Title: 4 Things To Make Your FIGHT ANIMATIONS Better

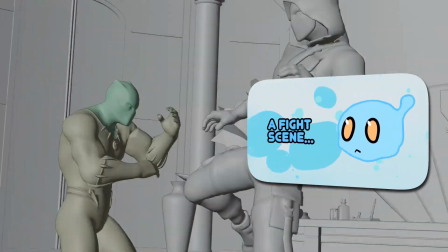[0:10]
This animation was made for the non-stop challenge hosted by Cake Station.
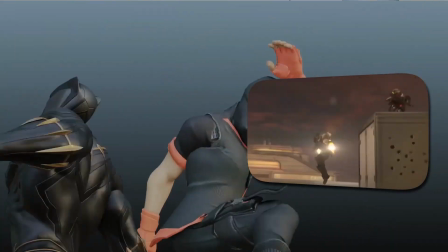[0:14]
It was really fun to stream to show you guys my process while challenging me to create a fight scene in less than 2 weeks.
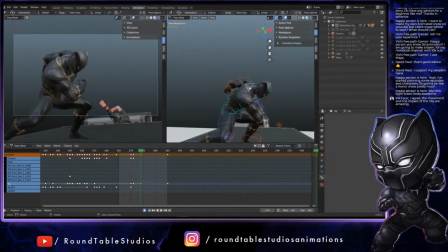[0:19]
While I was streaming it, I answered some of you guys' questions and wanted to highlight some key ones that can help you make your fight animations better.
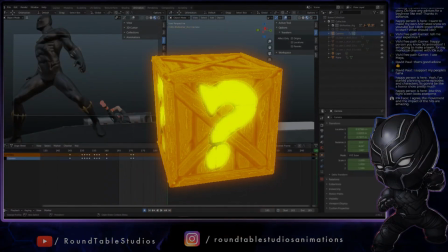[0:26]
Make sure to stay to the end. There is something different and special that I'm doing for you guys for the first time that I'm excited to share.
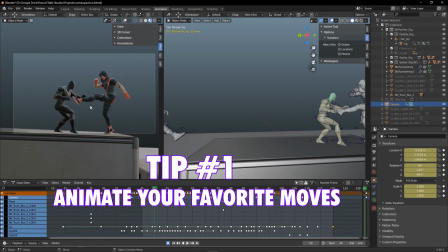[0:32]
Let's get started. The first tip is to animate your favorite moves.
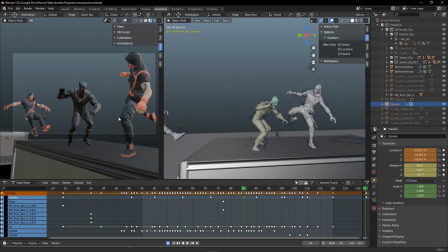[0:37]
We are all inspired by our favorite TV shows, movies, and video games. You'll watch something and say, oh, that's so cool, I want to animate something like that,
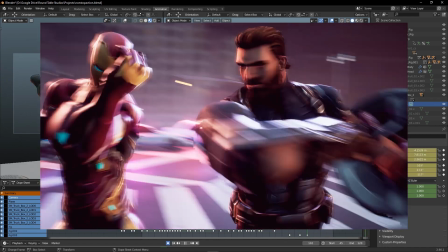[0:45]
only to try to create something in a similar vein, but for it to not come out the same as what got you excited.
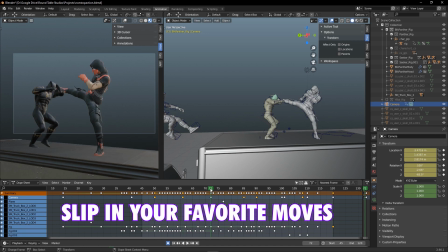[0:51]
And I'm here to say, slip those favorite pieces that you saw into your animations.
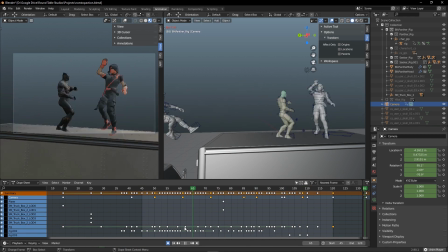[0:55]
If you see a cool move and you want to animate it, do it. It'll help you to learn how to animate as well as you learning body movements if you're animating something you like.
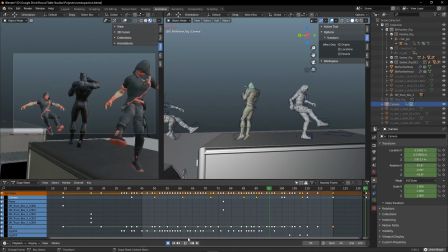[1:04]
I always slip in a move here and there when I can.
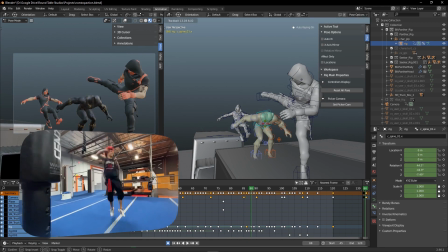[1:07]
In this animation, I put this full twist sidekick that Annie Lee did in Marvel's Shang-Chi because once I saw it,
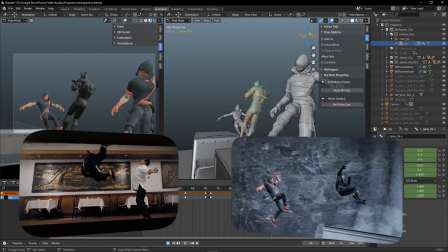[1:14]
I knew I had to fit it in somewhere. Animating something that inspires you is a great way to learn body movements since you'll be having a lot of fun learning while applying.
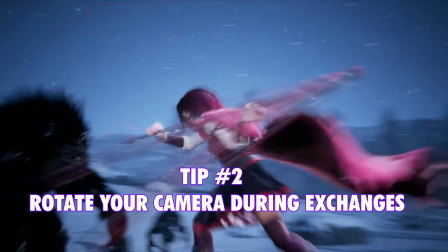[1:22]
The next tip is rotating your camera around the characters while they're doing their exchanges.
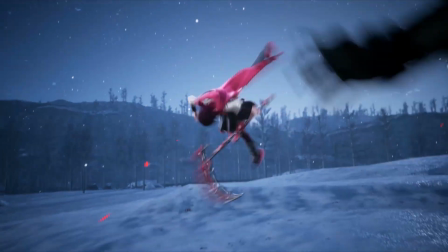[1:27]
This tip is a little bit more subjective as your animation doesn't need this to be good, but rather is a stylized choice.
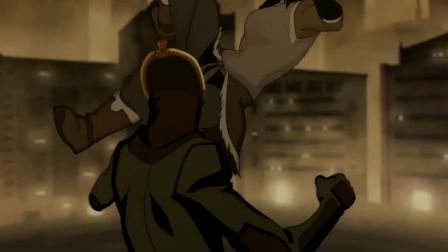[1:34]
This is inspired by a more anime style of action.
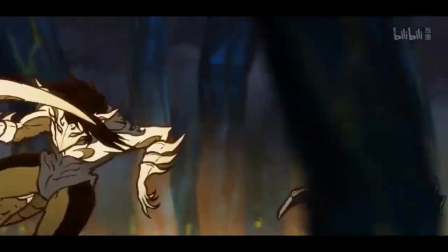[1:37]
In some anime, when characters are engaged in combat, you'll notice the background moving around them to give it more depth or to make it more dynamic.
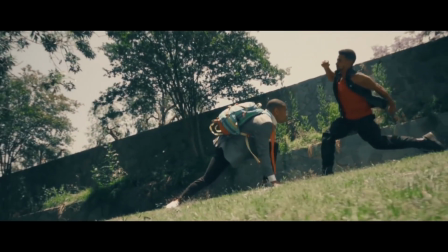[1:45]
Pull the camera back and do a rotation of the camera around your characters to give it that same feel.
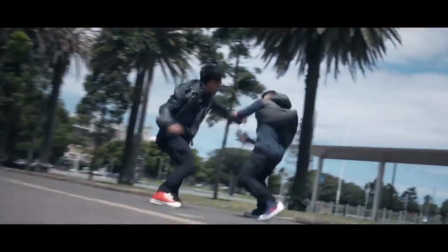[1:50]
Chris Cowan also does this in his live action YouTube fight clips too, as well as in some of his movie fight scenes like in Kingsman and also Shang-Chi.
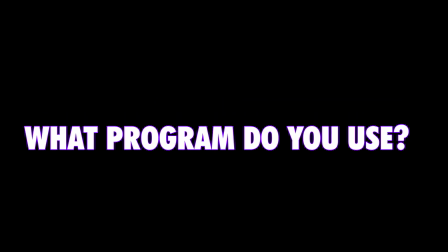[1:59]
Now everyone always asks me, what programs do you use? What program is the best to make animations?
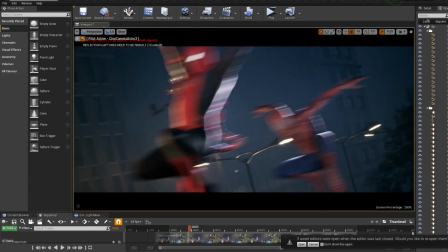[2:04]
What program should I learn? To answer this question quickly, I use Unreal Engine for my lighting and rendering, and I have used Autodesk Maya for the majority of my animations.
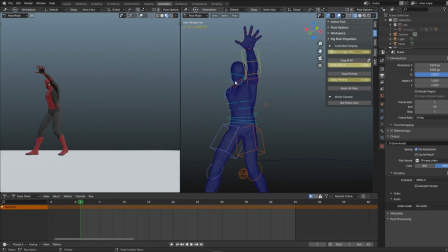[2:13]
I have been making the switch to Blender recently to make animations like these, and something that helped me make this animation was the Combat Animator Starter Kit.
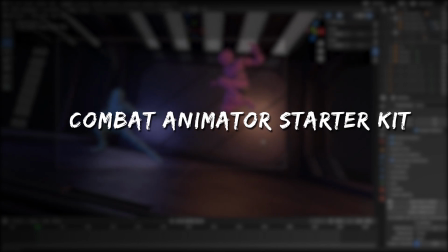[2:21]
It's a collection of environments, sound effects, copyright-free music, and a standard rig that you can use to create your own animation.
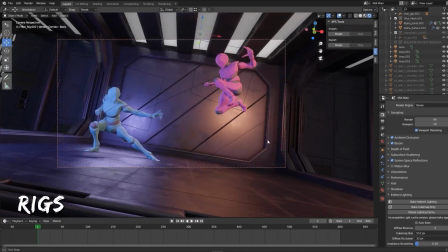[2:27]
The environment and sound effects used in this animation are included in this pack, and a link is in the description.
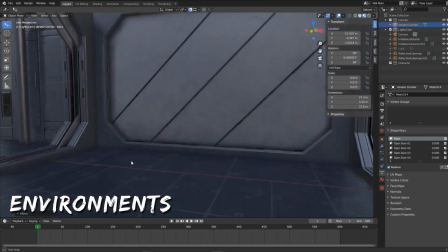[2:33]
I am working on creating a few animations using this kit solely so you can see its full capabilities, but feel free to try it out now to apply it to your own projects.
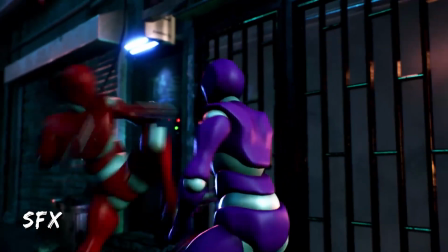[2:41]
I would also be updating this pack with new assets like rigs, environments, and music, which I will let you guys know through email.
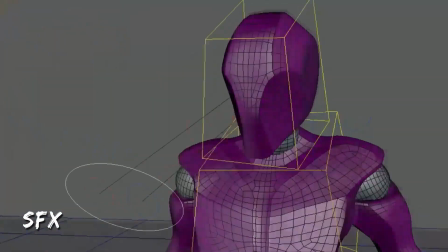[2:49]
Now, with all that being said, I don't necessarily feel like my animations are better or worse for making the switch to Blender because, spoiler alert, programs are just tools, and it's completely up to your preference which is best.
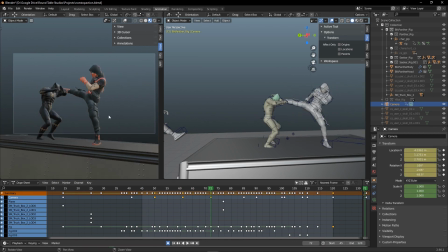[3:02]
If I didn't say anything, I doubt anyone would really notice that my animation has switched programs. I know everyone makes the case for Maya versus Blender, but there are a ton of other animation softwares that people make to create fight scenes that work for them.
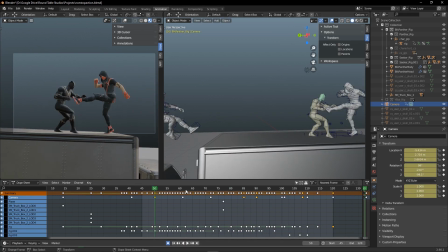[3:16]
So pick up one, try it out, and if you don't like it or you don't like how it works, try another one. Trust me, it'll be fine.
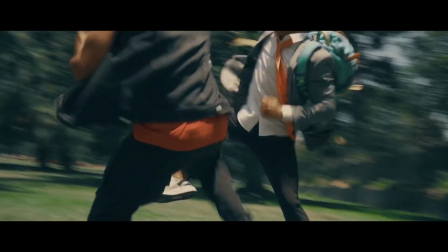[3:22]
The next tip is repeat action when you cut within an action. You may have heard this tip if you study film, but when you make a cut,
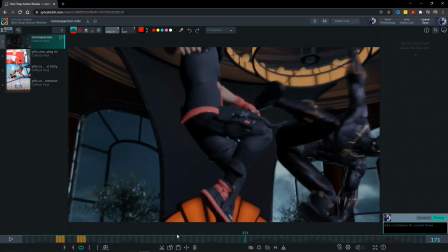[3:30]
especially if it's during a fight scene, it takes our brain a bit of time to readjust to understand what's going on.
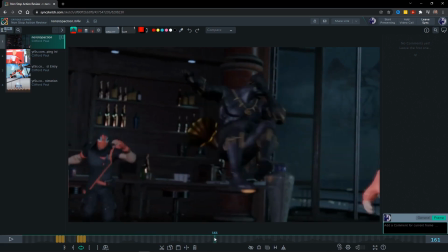[3:36]
Because that happens when you make a cut, you want to take the first few frames to repeat the last few frames from the previous cut.
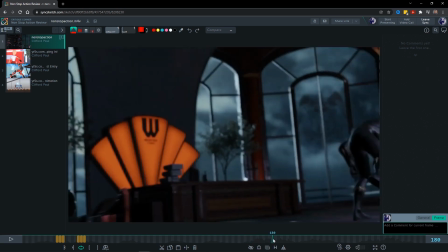[3:43]
You could do this in animation or while editing depending on your workflow, but doing so will make it easier for the audience to understand what's happening.
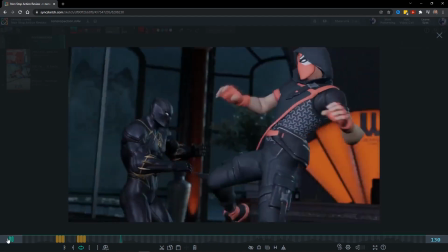[3:51]
Before I do my full twist sidekick,
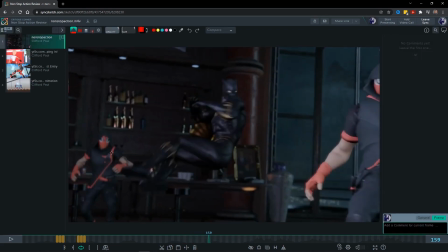[3:53]
I take the first few frames after the cut from the spin to do this repeating action so you don't feel lost.
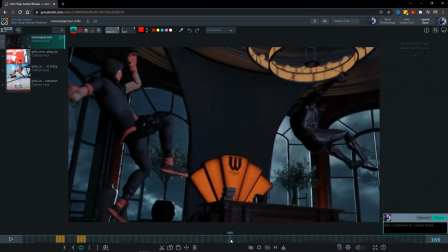[4:00]
If I were to just cut it and have the animation continue without doing a repeat action,
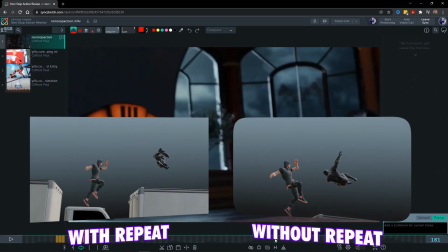[4:05]
the animation would feel a little bit too quick or the impact wouldn't sell it as much.
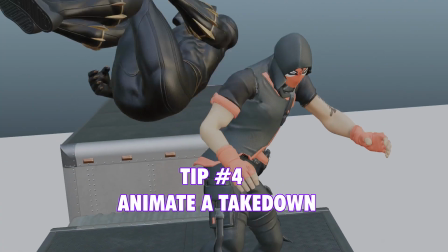[4:11]
So doing this trick really makes a difference. The last tip is a bit of a niche one, but if you're doing a fight animation, try throwing in, if you can, a takedown combo.